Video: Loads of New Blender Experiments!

Hello everyone, I have just put a ton of new experimental files on my Patreon relating to a personal project, so we're going to take a look at those today.
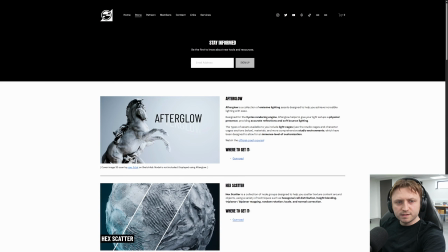(0:07)
But before we get into that, I just want to let you know that I'm setting up a new high quality, more personal mailing list system to keep you informed about like new product releases. If you want to sign up to that, then at the top of curtisholt.online/store, you can find a sign up form there, and then you'll need to verify it. But please only sign up if you're actually interested in my tools and resources. So let's take a look at the new experiments.
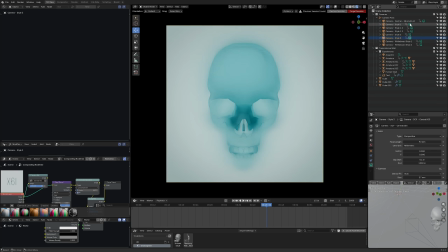(0:27)
Some new style tests have been added to the Patreon. These are production files, so they're under the production files section of the members lounge, which I can show you here.
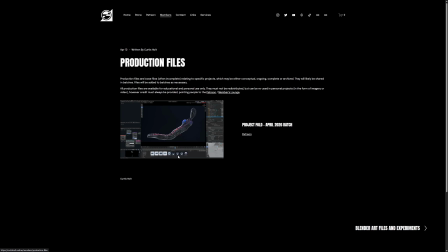(0:35)
So if you go to curtisholt.online/members, you'll be able to find production files. This is under the Project Fold April 2026 batch.
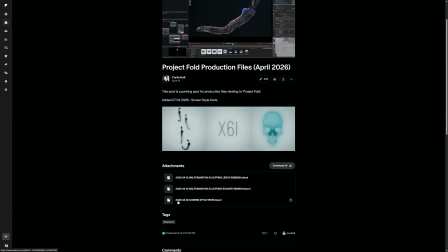(0:41)
Under here, the file you're looking for is 2026-04-26 green style tests.
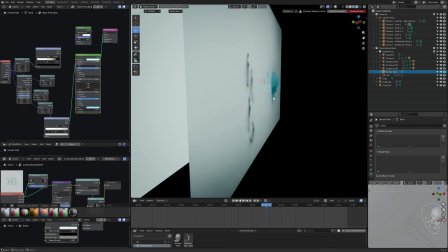(0:46)
We can see the earlier leech project as well. So what these actually are style tests and material tests and lighting tests relating to screens.
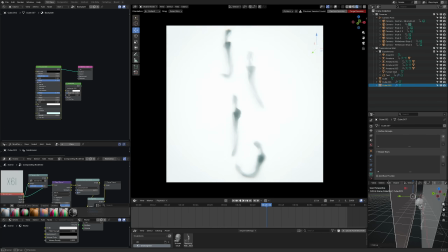(0:54)
So basically visual communication through transmissive screens, with a variety of preset things set up,
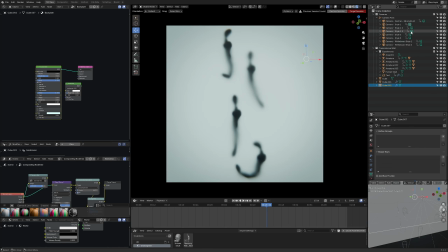(0:59)
because for the project I need various ways of communicating information like indirectly.
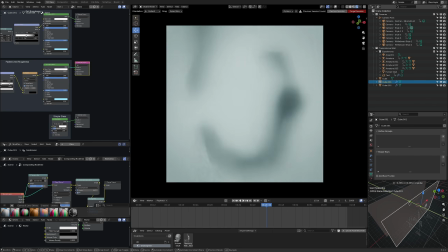(1:04)
So we can see that there's two layers of screens. If I click on the first one, which is the rough glass like one, we'll see that there's a few options in the shader editor.
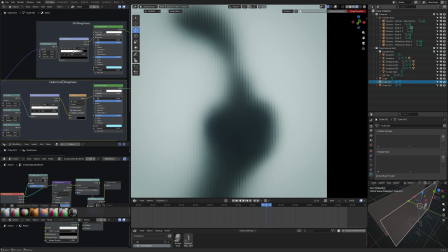(1:13)
One is the faded lines roughness. I've misspelled that one a little bit, just fix that. So yeah, faded lines roughness gives you this screening look. And also there's a darken mix RGB here.
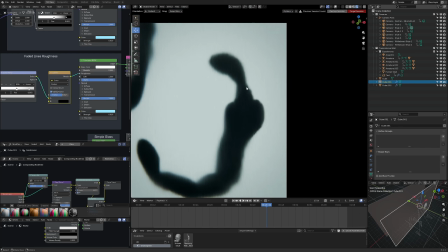(1:23)
And if we scrub that up, what it does is it keeps the lines, but it makes the glass less rough, so you can kind of improve the clarity of what's seen through the glass.
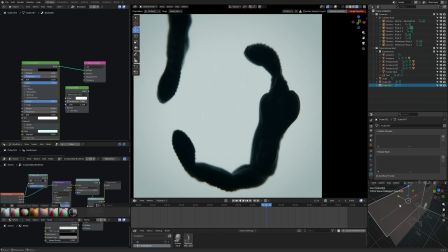(1:32)
So notice that I'm using the leech creature here from the other project in this production batch.
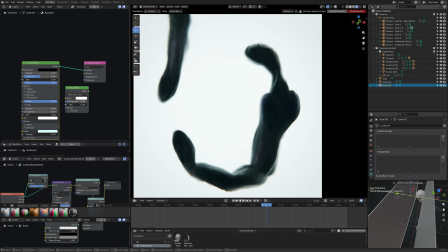(1:37)
If I then increase the emissive light on the back screen, you can see in the lower right I've got the 3D view here, then that'll help to show more details.
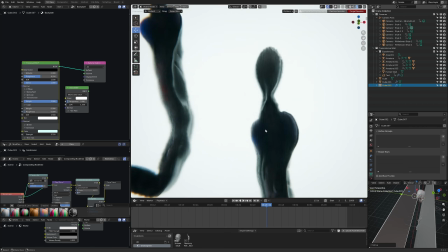(1:45)
It kind of just depends on how silhouetted or how much detail you want to show through this kind of visual.
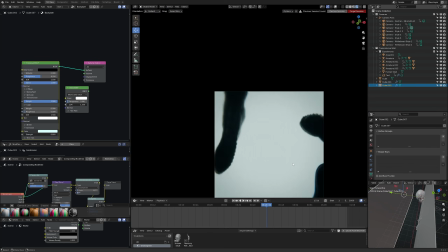(1:50)
Really, like I said, the point of it is not to convey everything.
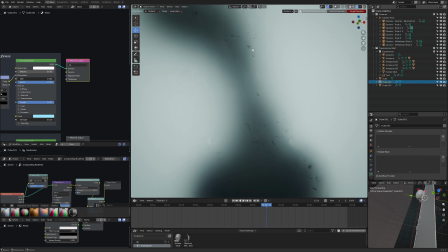(1:53)
There's also a dirt roughness preset, so this one just adds this kind of dirt imperfection pattern on the rough glass,
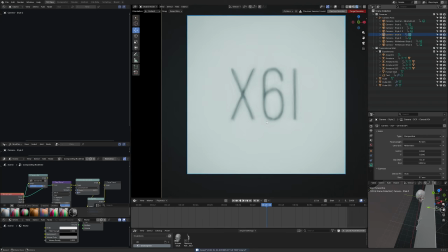(2:00)
but by default I like to keep it on the lines one. Now also there's text behind the glass as well, because that's going to be relevant for me.
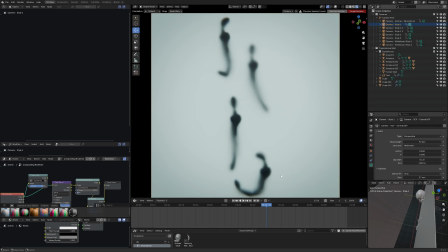(2:06)
It's pretty much just the same as the the section with the leeches. But then we've got the skull.
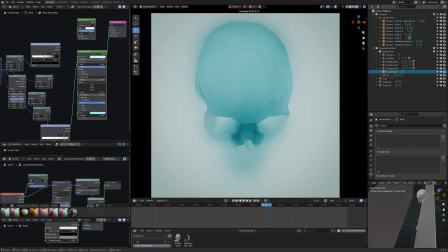(2:12)
Now, the skull's a bit different. Stylistically, people might associate this with, I believe, a tutorial by Derek Elliott, where kind of showing a product through like a frosted glass screen, which I've seen like a million derivatives of before.
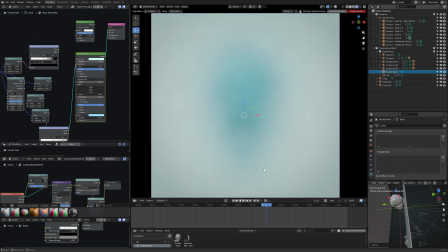(2:24)
For this, though, it wasn't really supposed to be coming through the screen, but by testing different, material types, especially on the object itself, it became clear in a few cases that actually having some stuff peek through the screen would be interesting,
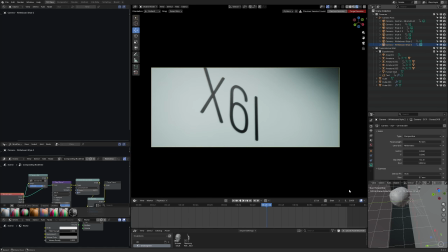(2:36)
but not in every case. So I will, leave this up to you, whoever has access to it, whoever's on the Patreon.
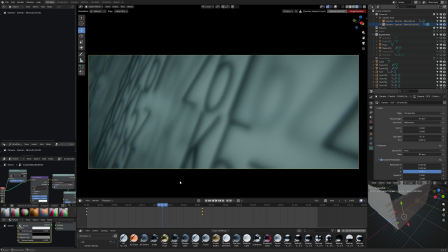(2:42)
Just play with it however you like. Now, this file we're looking at on the screen is not on the production files, at least not yet, but it is associated with them.
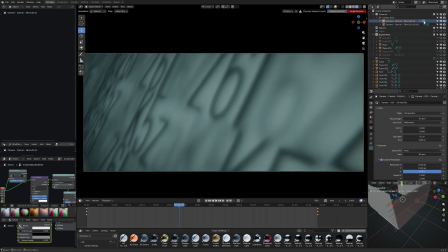(2:50)
So just to give you like a mood of the kind of things that can be done with it, this is a vibe that we can go for.
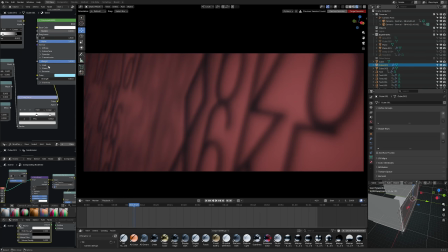(2:57)
The back light can also be changed. So you see, like that. And also the front glass has some degree of emission as well that can be, modified.
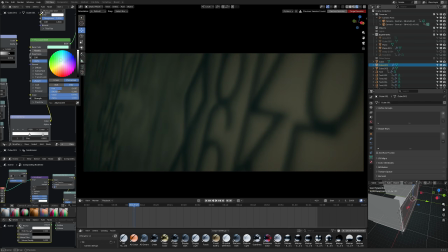(3:05)
You just got to be careful with the light values and surface color as well. So if you have access to the files, have fun with that.
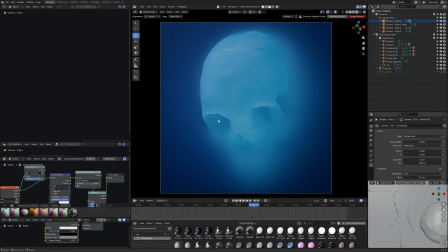(3:12)
Okay, so the next production files available on the Patreon are the
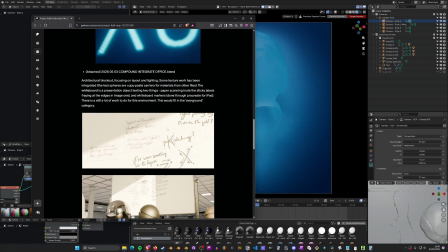(3:17)
2026-05-02 screen style test and the compound integrate office file.
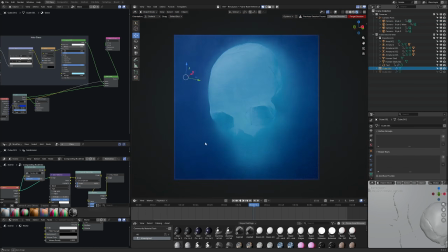(3:22)
So the screen style test is an evolution of the one already on the Patreon, this time for the glass panel, where we're testing ways of having like light diffusing through the glass pane.
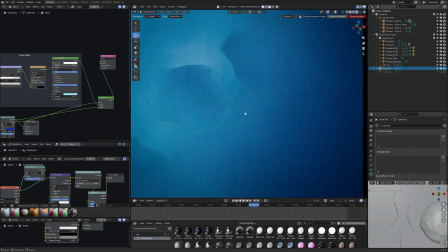(3:30)
There are more options now. There's this hollow glass option, which is kind of like a pseudo CRT type effect, which is affecting the roughness.
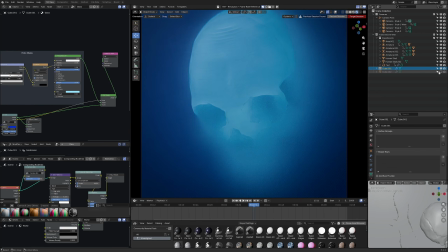(3:37)
It's a mix of shaders. Again, color and light control are available. The backing light is hidden by default, but they can also be re-enabled and then combined with these effects.
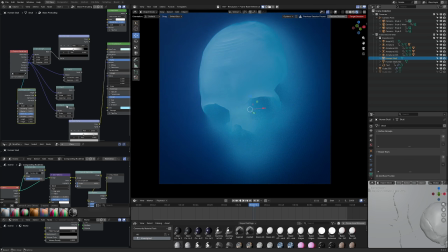(3:46)
The skull object in this case does have a lined pattern applied to it to get some variability in roughness. So it's supposed to look like, in some way it is fading through the plane, but there is a harsh cutoff there.
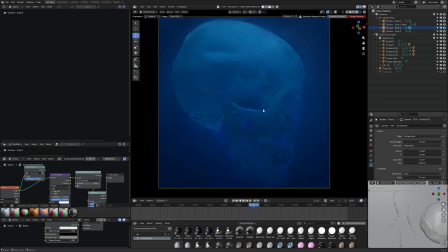(3:56)
There's an ultra wide camera of it, and then we have slightly different style tests. So this one is just from a side-on perspective.
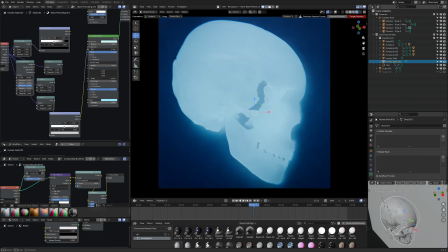(4:03)
There is less emission for this one, actually technically no emission, but as you can see, if you added a bit of emission,
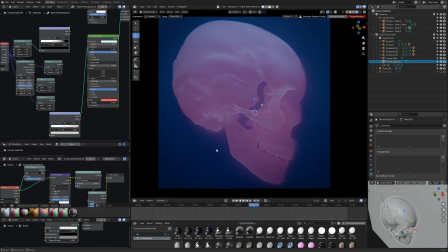(4:09)
then you'll get some interesting blending occurring, and you can play around with the transmissibility and all that kind of stuff,
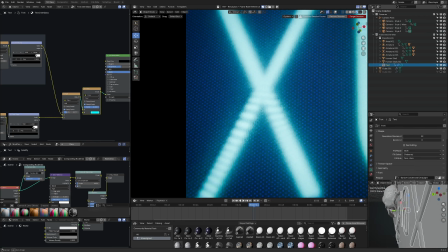(4:14)
but I've got it how I like it as it is. The text is behind the plane, but it does also have its own unique distorted lines pattern occurring on it.
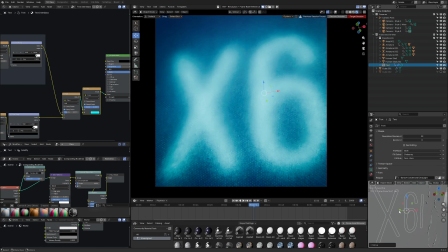(4:23)
So as we move that back and forth, we can get it much more faded and bring it closer in so it becomes more into focus.
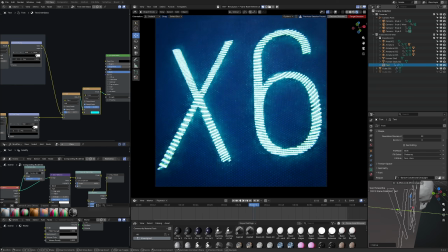(4:28)
I wouldn't push it all the way through the plane, because then you can actually see, the pattern as is, and the diffusion from the rough glass, has a big impact on it.
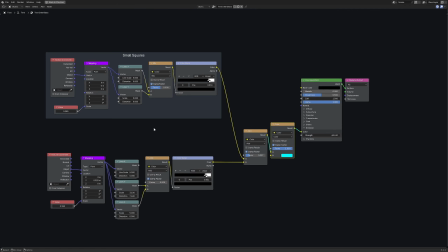(4:37)
So we can bring things into focus, and then we get the pattern. You can have a look in the materials. So this is for the text, and you'll see I'm using node groups from my procedural patterns pack.
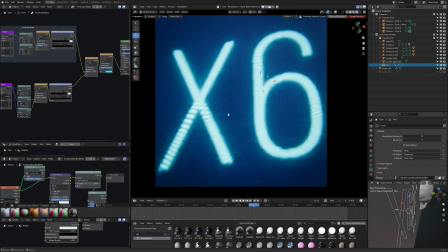(4:44)
So you won't need that pack if you have access to the $5 Patreon tier, because those node groups will be included here.
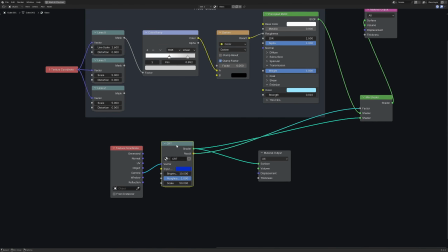(4:50)
You'll see here that it's making use of a modified version of the CRT material, which comes from the free community material pack.
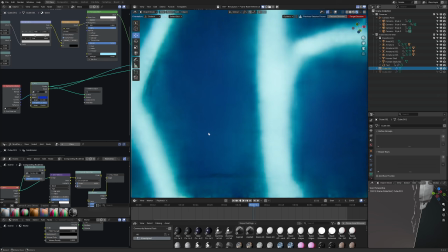(4:55)
I've made some slight changes to this to change the outputs to give me like more values to control creatively.
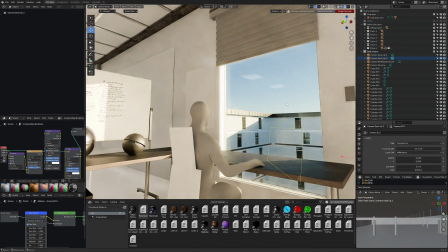(5:02)
So the office scene on the Patreon is interesting because it's largely a blockout.
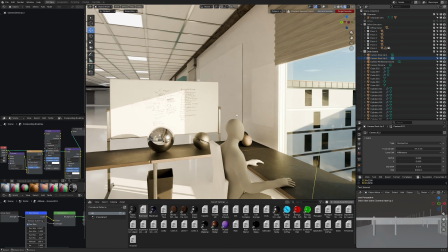(5:06)
For the project, this is being made for, I'm categorizing the types of artwork being made into like overground and underground areas.
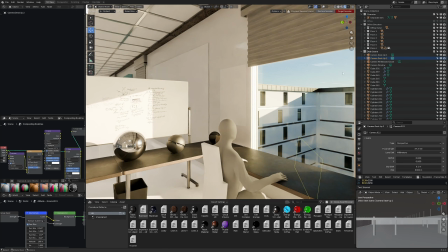(5:12)
And overground areas are like the more realistic and, brighter lived in spaces. So you'll get access to this, which is based on skylighting.
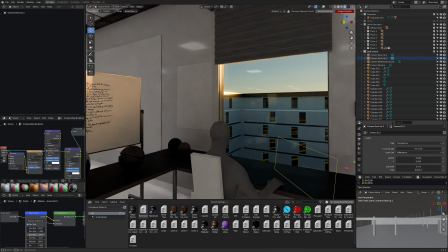(5:21)
So you can see there, like the light between the building, of which rotation is possible as well.
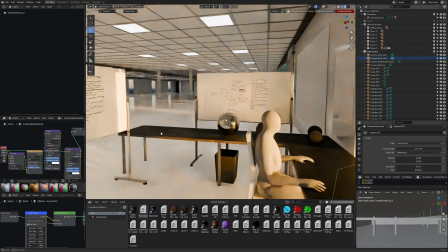(5:25)
The light comes in, shadows are applied, shadows can bounce off of objects. There are different types of emissive light sources within the building.
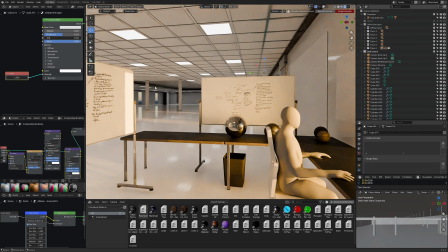(5:32)
So you can see I can turn that off, plug that back in, and there are some like hidden light sources as well, which can be discovered.
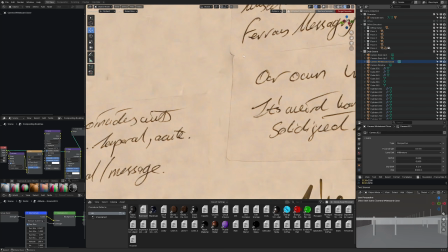(5:38)
Camera positions are pre-set up. Here is just a test of bringing in like scanned paper from real life and then doing like frayed edges.
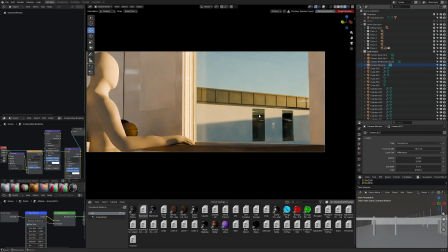(5:46)
So you can have a little look at that to see how that was done. But otherwise, this one is just like a work in progress more than anything else.
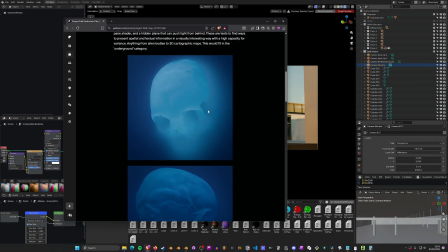(5:52)
So while the first set of files, like these stylistic production ones, are I think maybe a bit more applicable to like,
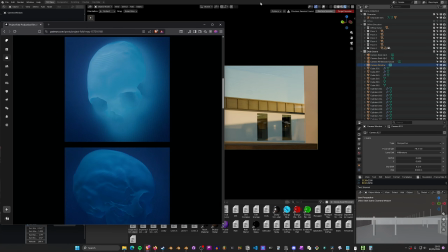(5:59)
random fun artwork people might make, the more architectural based ones like this are quite specific.
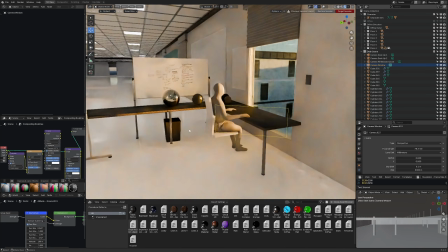(6:04)
And I think maybe just more curious for people that might want to see how I'm building things, prior to any renders being done.
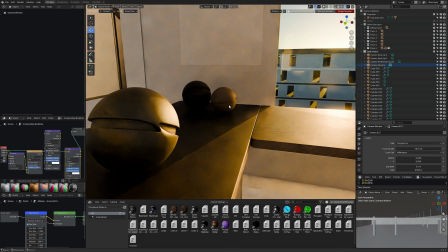(6:09)
Although there is a bit of a secret with this file because some material work that's
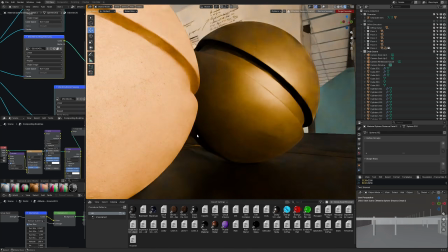(6:14)
unreleased has been included in this file and is carried in on these material preview spheres.
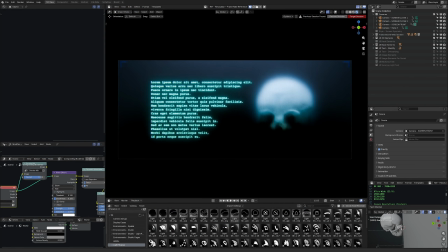(6:19)
Okay, I've just added one more file onto the May 2026 badge, and I think this might be the most popular one so far, because this is the one that's going to be like the most comprehensive.
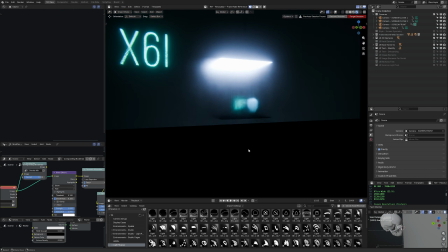(6:28)
So continuing on with the whole like screen style test stuff,
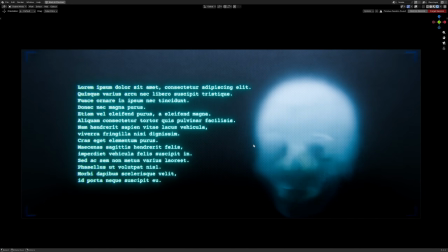(6:31)
what we're looking at here is my attempt at doing a digital type screen in the fictional story that I'm working on for this project.
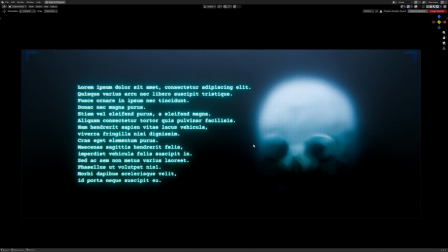(6:39)
So it has to be something familiar, but also different because it's kind of alternate universe.
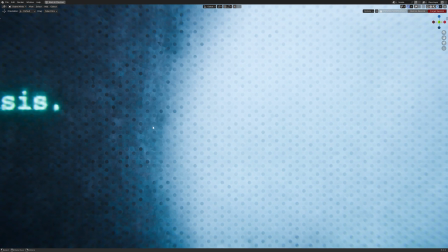(6:43)
What I've settled on is going for the CRT-like inspired roughness pattern on the glass with some minor adjustments.
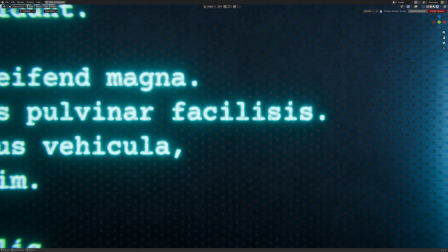(6:49)
The font here is a Courier Prime one from Google Fonts, I'm pretty sure. Let me just double check that.
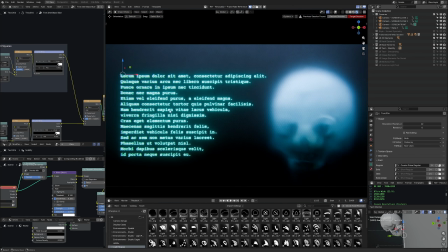(6:55)
Yeah, Courier Prime regular. The material for the text is similar to the previous text work.
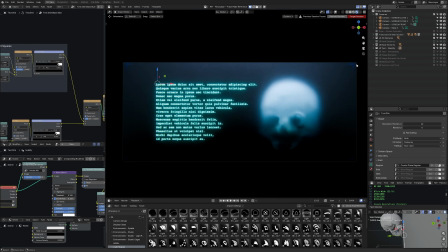(6:59)
If you look very carefully, you can see a faint outline for the ultra-wide boundary, but here's a really interesting thing.
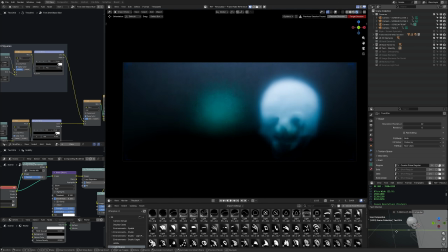(7:04)
With this setup, I can have it so it's pseudo 3D, 2D. So things like images and text can just manifest out of the blur.
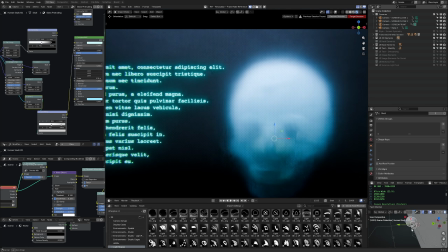(7:12)
The 3D objects can be represented in a very high contrast way. One little trick I'm doing is to have positive and negative lighting.
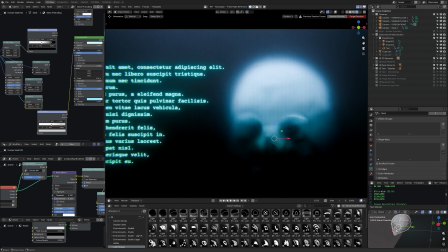(7:20)
So what I specifically mean by that is the skull has a negative area light.
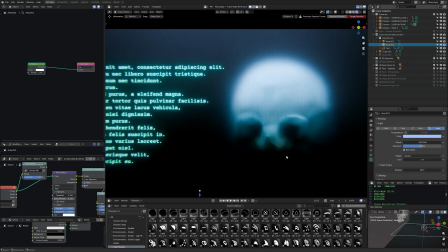(7:25)
You see minus 500 on the power below it to suck out some of the lighting from the underside. So as the samples update, you can see it kind of digging away. It gives it an extremely high contrast look.
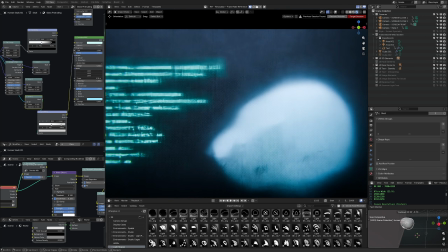(7:36)
You'll notice that as I'm moving it around in the viewport, the negative light has not had a chance to reduce that yet.
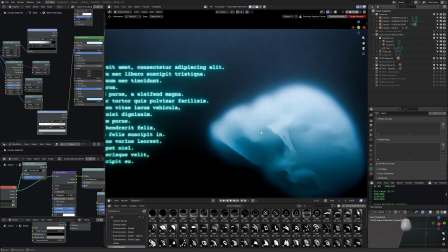(7:41)
So you can see it happen over time. But as you can tell from looking at it, you get a really unique moody effect with that.
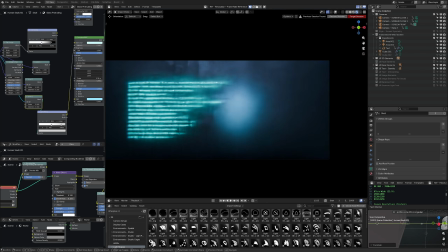(7:48)
Similarly, low to the text, you can have the 3D objects manifest out of the depth.
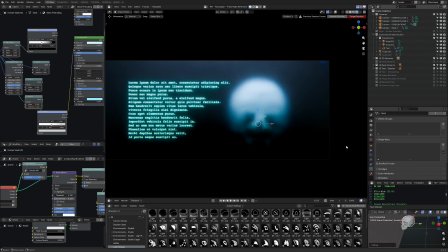(7:54)
I can imagine very like horror-like elements about doing that. In the collection assets, tests have been set to be enabled and disabled.
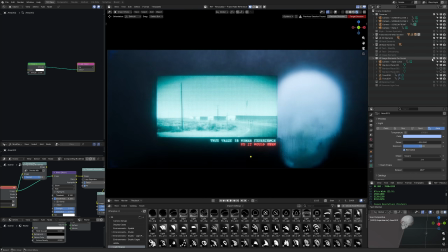(8:00)
So if I disable the identity text here and enable image elements for social, you will see an image that I did a little social media post with.
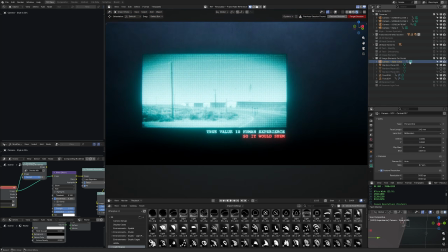(8:08)
Let me hide the 3D elements like the skull. And I've set up a camera preset here to look at this.